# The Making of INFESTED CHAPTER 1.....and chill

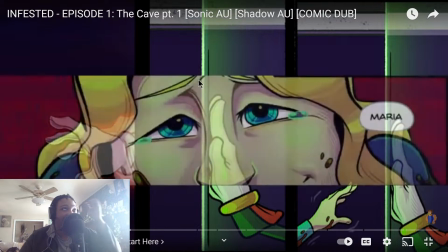6:57 The last scene, man, it's such a good song.
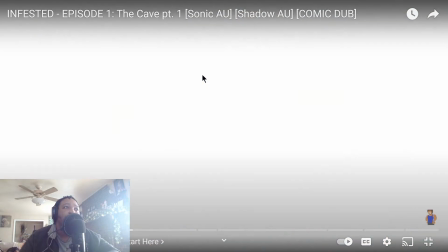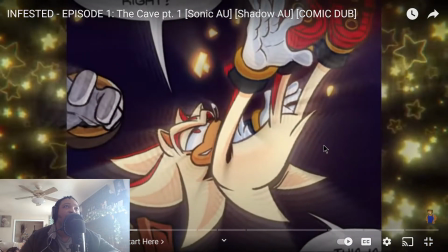7:07 This is what you wanted, right? This is my promise I made to you.
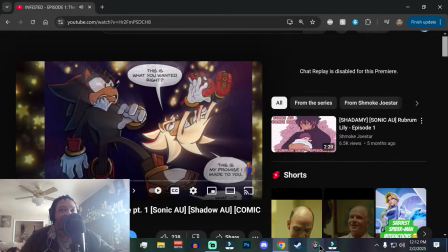7:15 And with this one, this scene is that's really simple. It's just a blur effect over the panel.
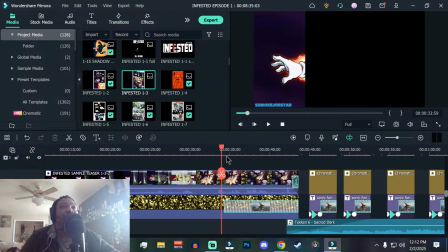7:21 So like I cut the panel out. I applied a blur effect.
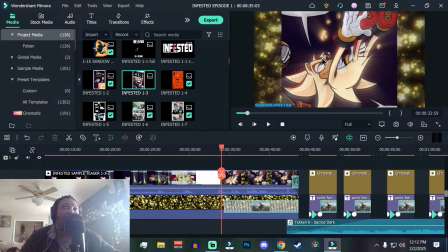7:27 I think it's blur and zoom effect actually. So like it's a blur effect and then it zooms out while that's going on. Kind of let you know that this isn't like the canon that we're used to. This is not the franchise. This is not the franchise canon.
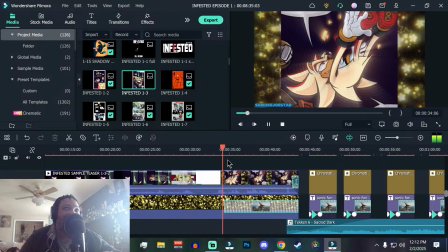7:44 Something's definitely different, and then it pulls back pulls back into Shadow.
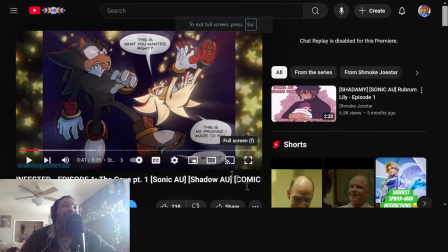7:50 Shadow looking at himself, asking what the fuck's going on.
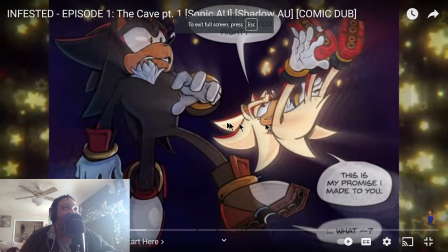7:56 What?
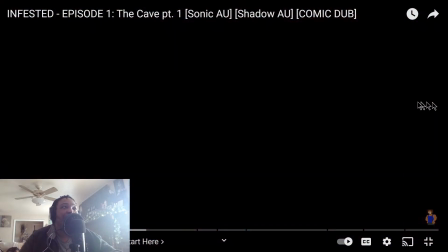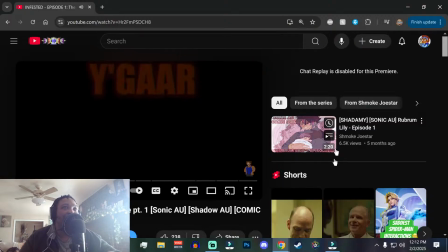8:02 Again, something else that I added in there.
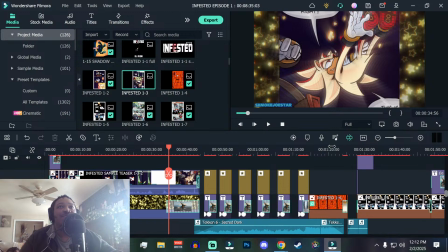8:06 Um so what it's leading up to is this panel, but when I was editing it,
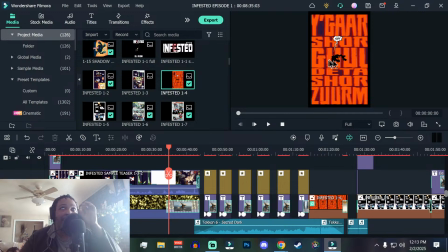8:16 get I couldn't get the letters cut out the way I wanted to without removing the background. And when I removed the background, because some of the colors blend together because of the ambient lighting, it would remove the outline around the letters.
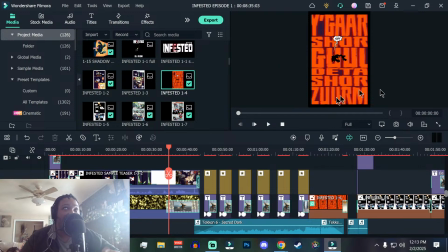8:32 So what I did was got the font that I found the closest to this one, and I just typed it out.
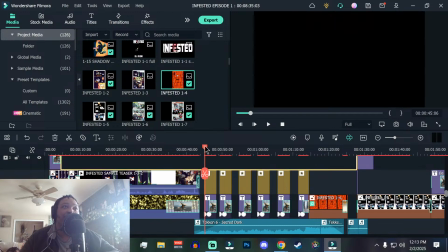8:38 I typed out each individual part of the alien language, the Egar, Data Shore Ghoul, Zorm, right? Did I say that right? Egar Shore Ghoul, Data Shore Zorm. Yeah, that.
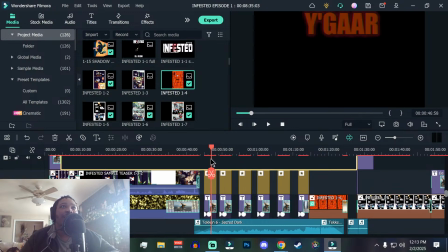8:53 And put those in there and applied chromatic aberration and made it shake. So that's why it looks like that. Kind of similar to how it looks in the panel. And I thought that was a neat touch. I'm gonna be honest.
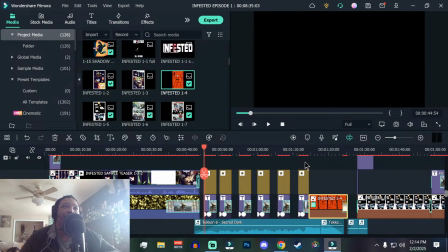9:09 If I had to redo anything about this particular scene, I wouldn't make it last this long. Cause like this is, let me zoom in on the timeline. It ends at like 125 and it starts at 45 seconds.
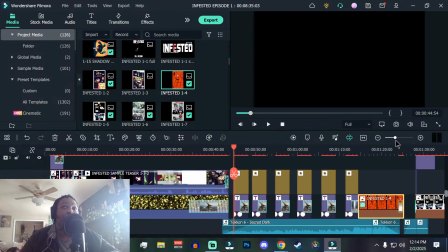9:23 That is an incredibly long time. The idea behind it was to kind of like build into the scene, but I don't think I would have made it last
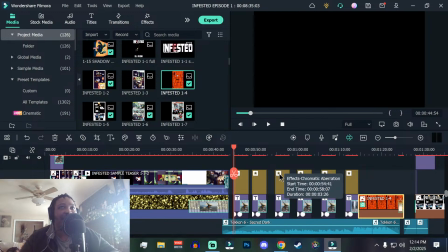9:37 that's like 40 seconds. I don't think I would have made it last that long. I probably would have cut it down to like 25, maybe even 20, depending.
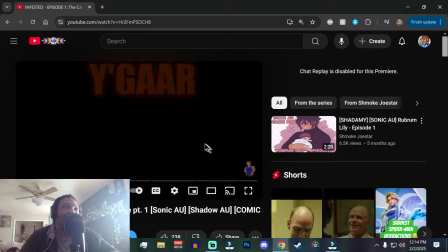9:45 But I feel like it goes on a little bit long. Like in retrospect, I feel like it goes on a little bit longer than it should.
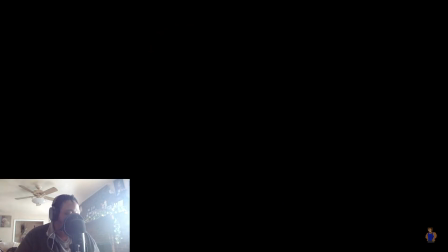9:53 Got the heartbeats in the background. Real tense situations.
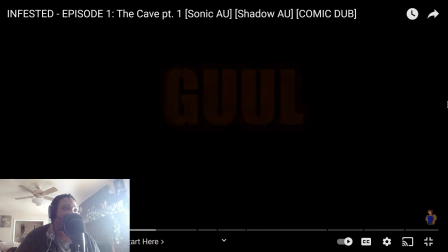9:58 I also did that voice. That's just the Black Doom voice that I do because I didn't know who was talking. Until I joined Flighty's Infested Discord. Quick plug, go join that. Flighty Alrighty on Twitter. The Ko-Fi and the Discord are linked in her bio.
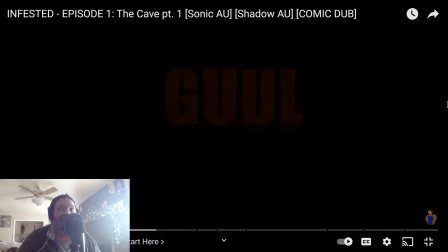10:17 Go join those. But yeah, so I just did a Black Doom voice, kind of make it a little ominous.
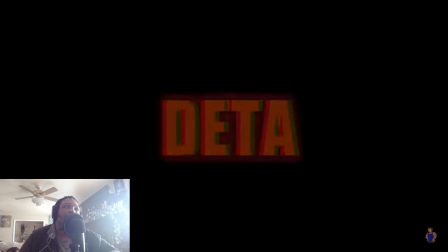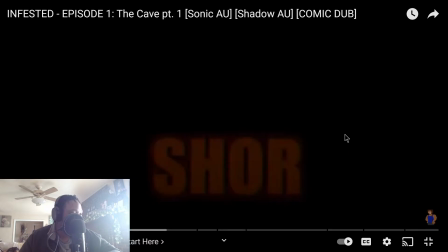10:33 That's, yeah, I definitely wouldn't have made this last this long.
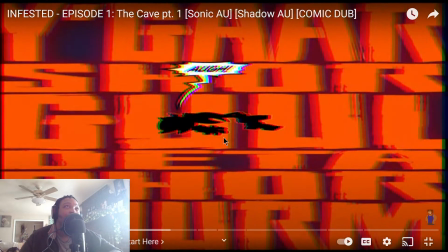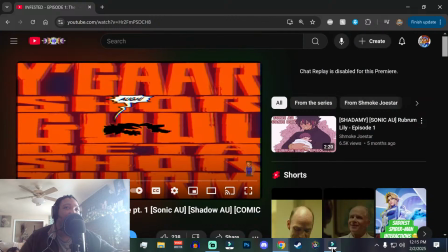10:44 All right, I like this for a lot of reasons. So the background music that you're hearing is from Tekken 6, from It's Sacred Dark.
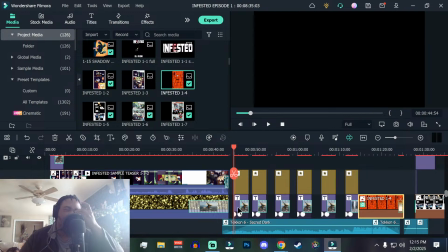10:51 It's from the Azazel boss fight. And I thought it really fit well because it has like, built-in chants and ominous music and shit. But the part that you're hearing, the voices, where is it?